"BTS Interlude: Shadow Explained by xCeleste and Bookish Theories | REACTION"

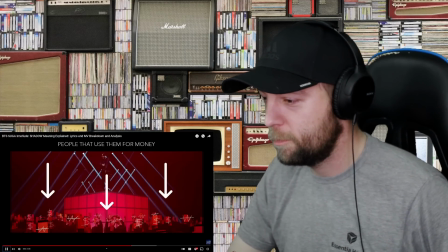Those people want to involve them into scandals as well.
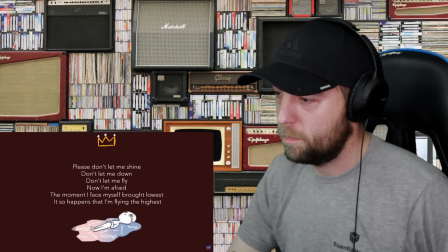And if you think about it, this is actually really scary. but also a part of what we call success.
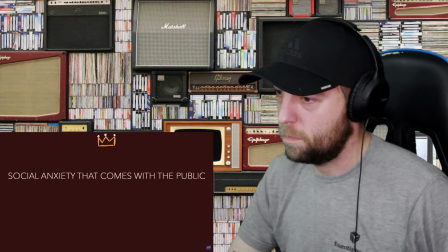This is the shadow that Jung is referring to here. It's the social anxiety that comes with the public, it's the pressure to deliver,
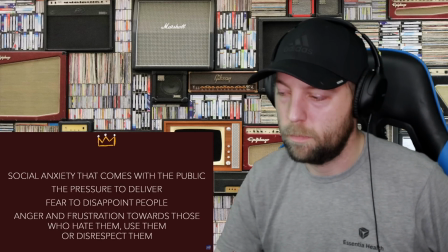it's the fear to disappoint people, it's the anger towards those who hate them and disrespect them.
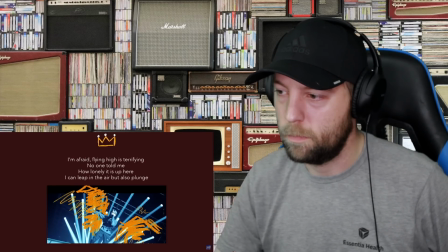Now they are flying, but flying is terrifying because the higher the girl, the more dangerous and lonely it gets.
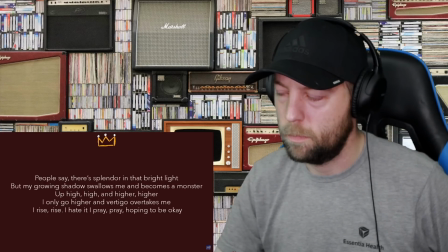While they are surrounded by light, their perspective is distorted by fear. so the shadow engulfs them and turns into a monster. This implies that when the shadow takes over, that is, when fear overwhelms them, even the good things are seen in a negative light.
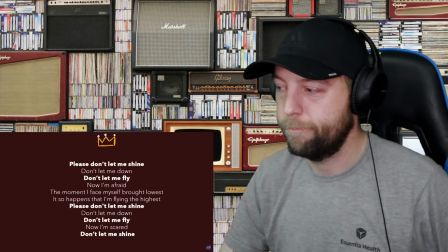And this is why it says that we shouldn't let him fly. This part of the song is actually very interesting, because visually we get a reference to our M's reflection.
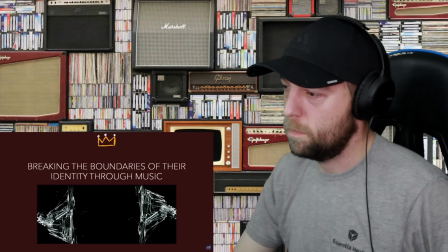Here the mics break the glass, which means that through music they are now exploring the boundaries of their identity.
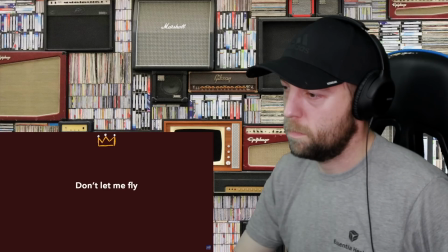But when it comes to the lyrics, this line perfectly mirrors Aram's line in persona that in turn says that he wants to fly.
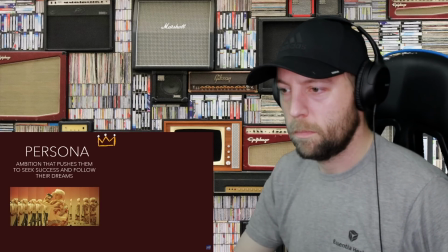This means that while the ambition of their persona pushes them to seek success and follow their dreams,
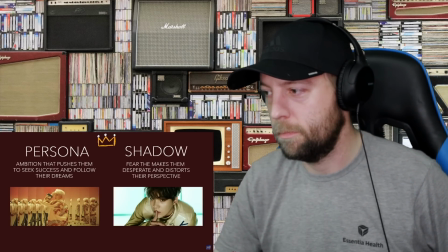the fear associated with the shadow makes them desperate and turns their dream into a nightmare.
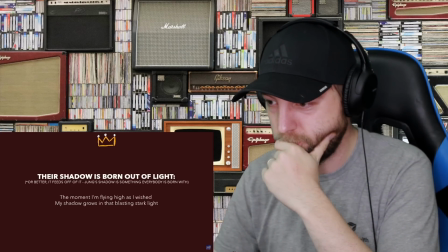If you look closely, in the lyrics, the shadow itself is born out of light.
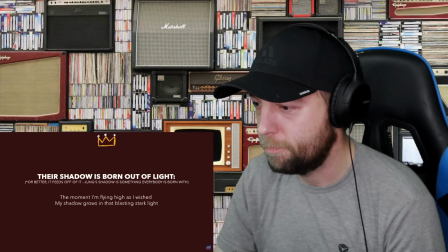And this is because their job is such an important part of their identity that it defines who they are.
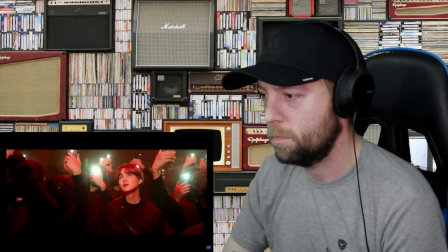As we see later on in the video, shadow Yoongi is part of the audience. And this is because their relationship with the outside world is such an important part of themselves that their shadow takes on the perspective of the audience itself.
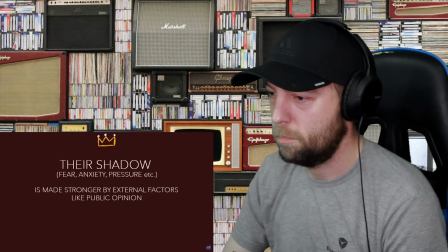The fear, the anxiety and the pressure they feel comes from the opinion of the public. And this is because their persona, that is, BTS, defines them more than anything else.
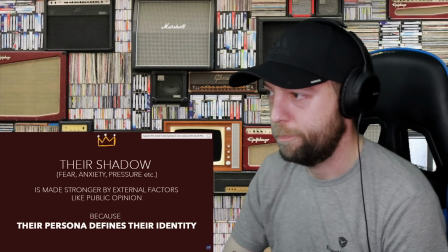In the second half of the song, Suga repeats once again what his dreams are.
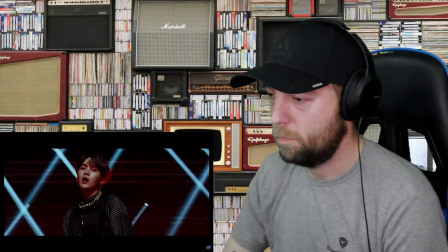But all of a sudden, his shadow literally takes the stage and reveals the point of the entire concept.
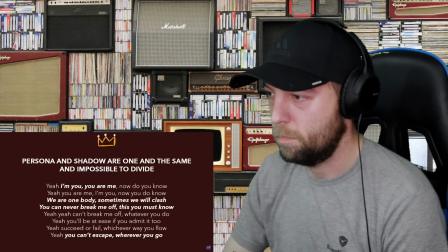That is, that the persona and the shadow are one and the same and impossible to divide.
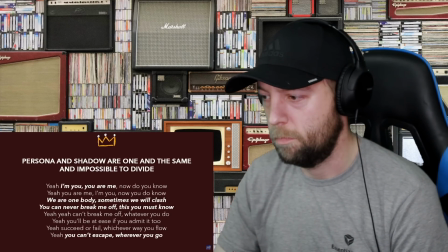This is because the two sides are different parts of the same individual. They complete each other and cancel each other out. And as much as the persona tries to escape, the shadow will always be there no matter what. Now at first glance this may seem like a very negative outcome, but in reality it is far from it.
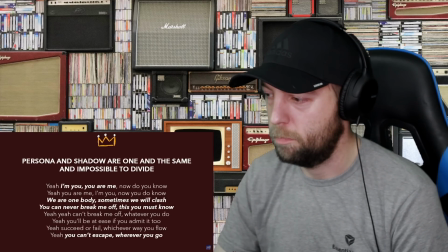Because acknowledging that the shadow is a part of us is what we need to do in order to move on to the next step. You see, according to Jung, the goal of the map of the soul is to reach individuation, which is the process of achieving balance between the persona and the shadow through the ego.
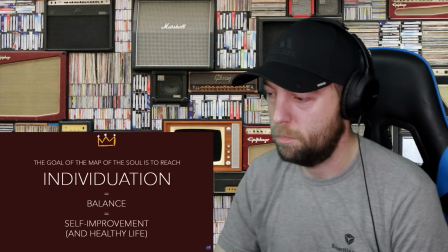Achieving balance is the only way we can reach self-improvement, but in order to do so, we first need to accept both the positive and the negative sides of ourselves. And this is exactly what happens in the song.
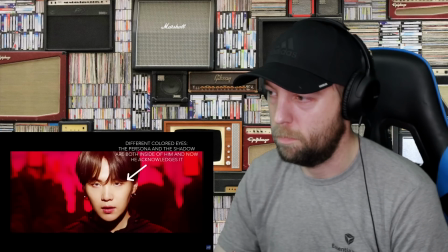By acknowledging that the shadow will always be a part of him, that is,
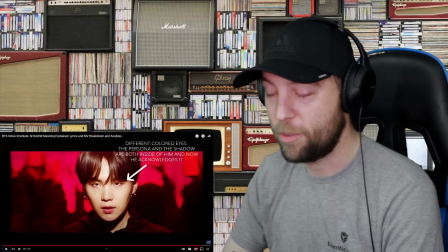by accepting that light and success
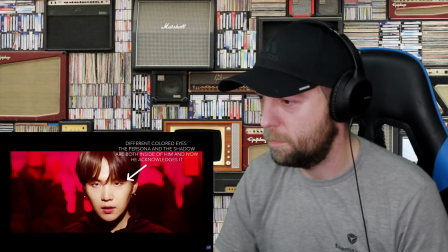will always come with darkness and fear Yoongi is actually moving a step
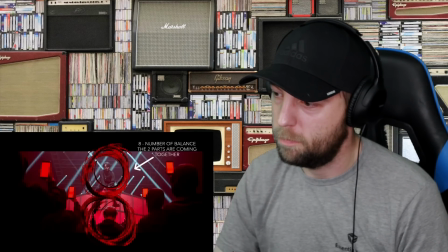closer to achieving balance thus showing us how to do the same as well.